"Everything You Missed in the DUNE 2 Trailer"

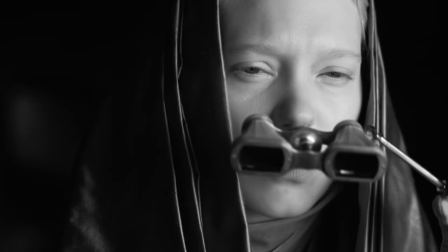The gladiatorial scenes could be in black and white because Lady Margot Fenring is recalling what she has witnessed on Gidi Prime to the Emperor
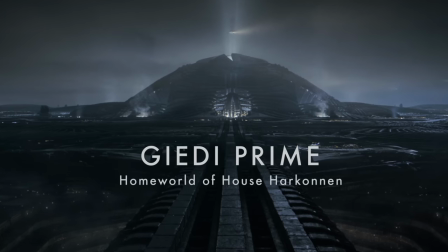because the Fenrings were instructed to go to Gidi Prime and ascertain
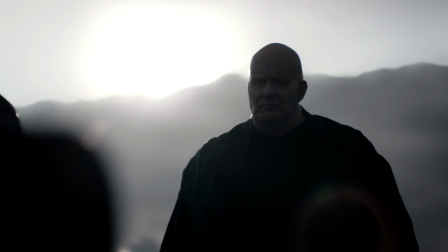who would be the new successor to House Harkonnen after Baron Vladimir Harkonnen.
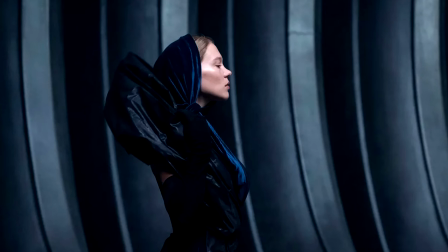So it could be Margot Fenring reporting back to the Imperial Court about her experiences of visiting Gady Prime and the scenes she witnessed at the gladiatorial arena.
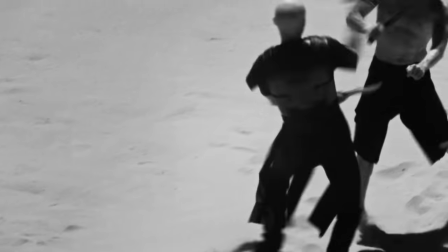Another reason for the scene being in black and white is to mask the imagery of blood and this is a technique
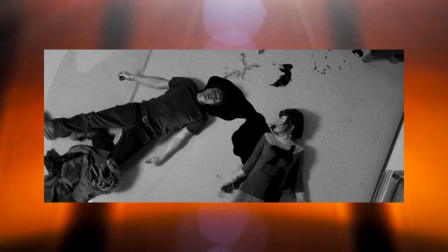that Denis Villeneuve used in his film Polytechnique where he used black and white imagery to hide the colour of blood.
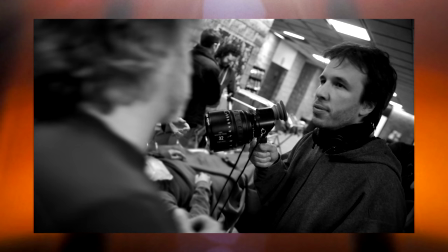Because it is a technique that Denis Villeneuve has used before he's comfortable with doing it again and using it for Dune Part 2.
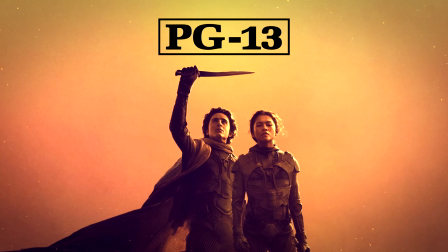It would also be a useful technique to maintain a PG-13 film and reduce the amount of visible blood in the film, keeping the certificate rating as low as possible. The lower it is, the bigger the potential audience from a business perspective.
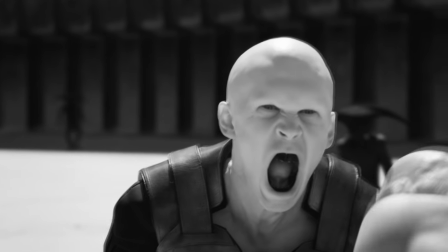So this could be a very gory scene, but we see the blood splatters in black and white.
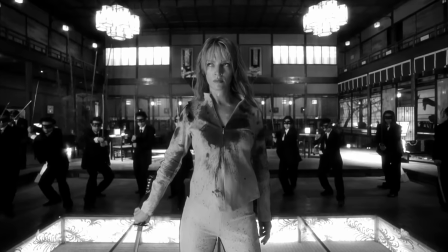And it's a similar technique used by other directors like Quentin Tarantino for scenes in Kill Bill.
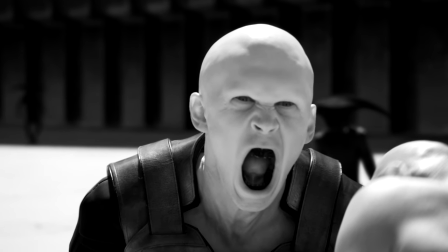Because Fade Routh's teeth are black here, and his tongue is clear, he could be wearing a black mouth guard.
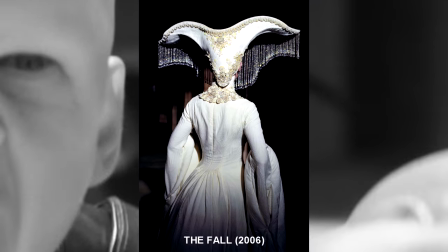These strange figures in the background remind me of a Tarsim-esque design and they seem like gladiatorial wranglers.
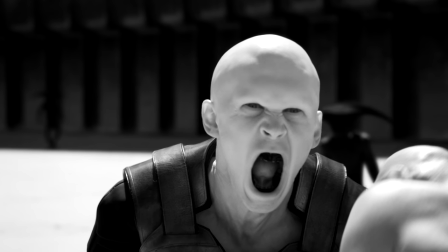I made a passing joke that maybe the human spider proxy should be used in the gladiatorial arena and perhaps it might come true.
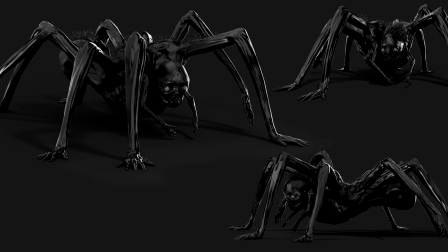Maybe the human spider proxy are the lions and tigers of the gladiatorial arenas on Gady Prime and these are the wranglers of the human spider
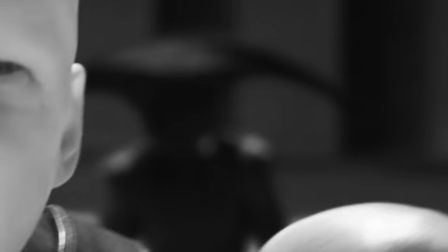proxy or some other strange beasts but they definitely evoke nightmarish imagery and almost seem like medieval jesters.
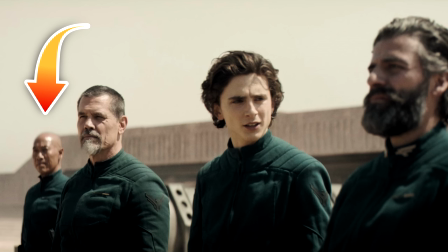This is Lieutenant Lamville of the Atreides, played by stunt coordinator Roger Yuan.
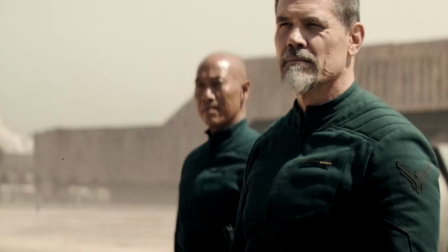At this point he was captured by the Harkonnen and sent to the slave pits.
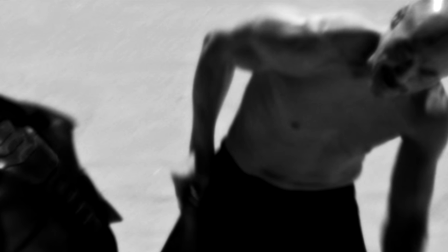And you can see that time has passed because he's sporting a moustache, so Lieutenant Lamville must have been in the slave pits for several weeks.
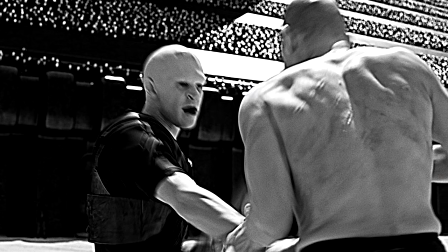These are whip marks on Lieutenant Lamville's back, which could mean that Rabanne himself has tortured him.
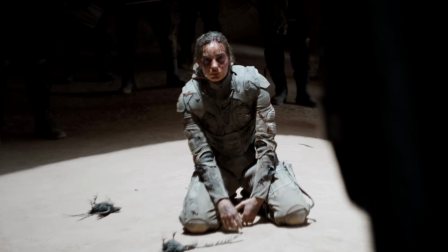This is the gender-swapped Fremen Shishakli and these could be intercepted
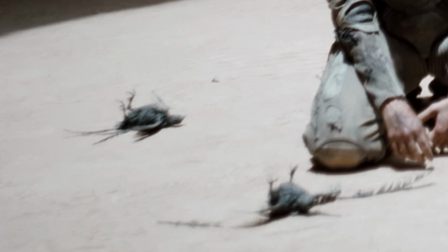distrans birds and they're essentially animals that can carry messages electronically.
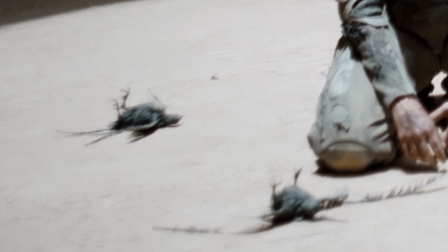So this is a Cialago and it can be any modified Chiroptera of Arrakis as in any animal that can fly.
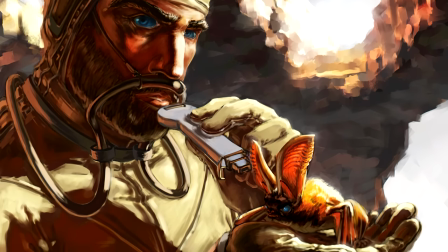It would be nice to see a Cialago bat but we may not get to see one.
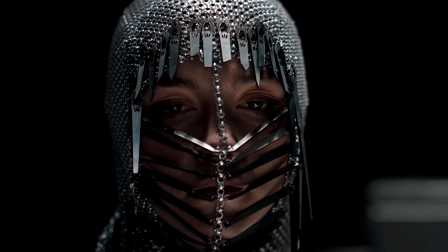This headpiece worn by Irulan almost looks like chainmail, perhaps signifying war.
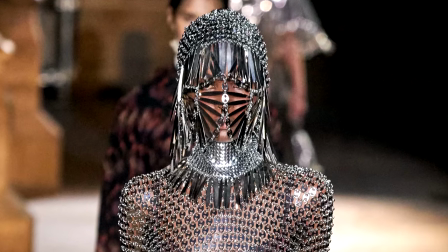Princess Irulan's headpiece seems to be based on Paco Rabanne's full collection from 2020,
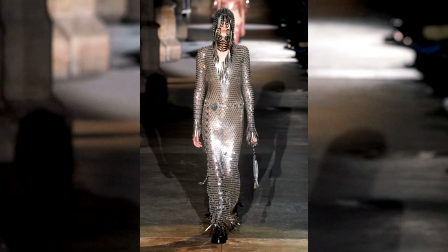so perhaps Paco Rabanne reworked this piece specifically for Dune Part 2,
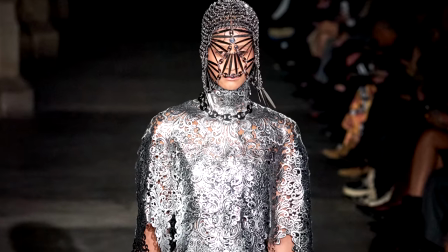and the rest of the outfit may give us an idea of what Princess Irulan's full look is going to look like in the film.
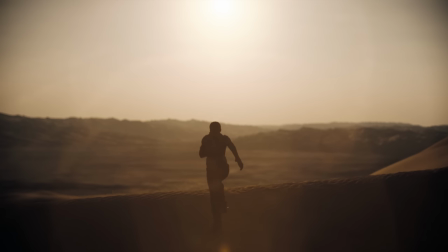This shot is filmed in slow motion, so it could be a dream sequence that Paul has, or a vision that he has.
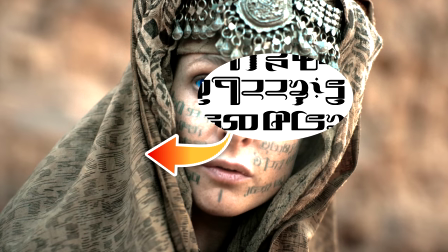Here we can see the Fremen language Shacobsa, embroidered into Jessica's clothing.
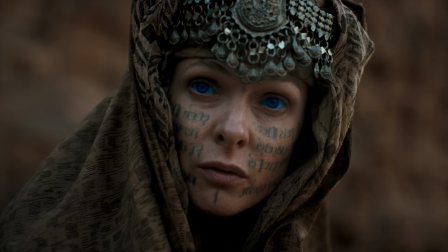And in this scene we can see Paul fighting his mother or disagreeing with her methodology of exploiting the Fremen people.
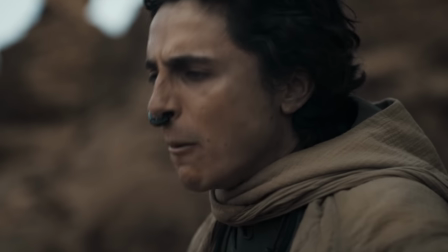So this is Paul pretty much showing where his heart lies and that is with the Fremen people and their struggles.
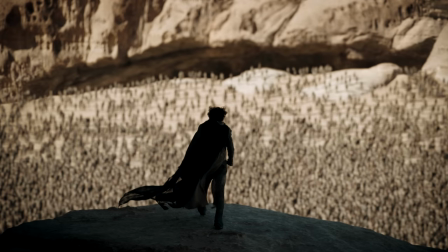In this shot the Fremen fighters are out of focus and then the scene will show them in focus as Paul approaches.
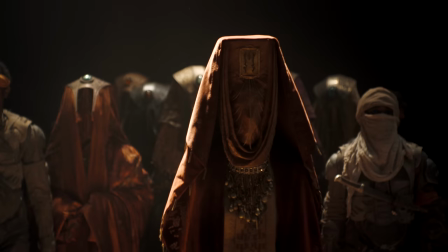This is the Reverend Mother of the Fremen people and this is likely Jessica.
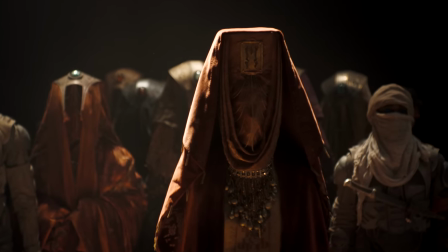These are the same garments that we see Jessica wearing in the teaser of the Dune trailer and we can see the
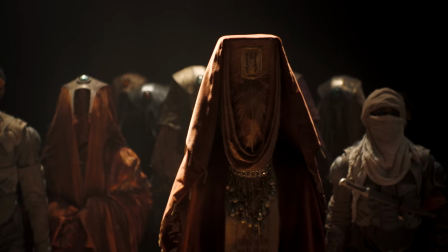beautiful elaborate costumes worn by the Fremen and it really does show off the richness of their culture.
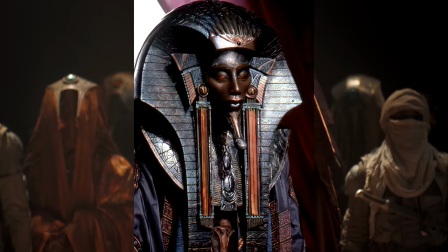We can see on their costumes bright beautiful jewels and it almost reminds me of the Stargate suits which I love.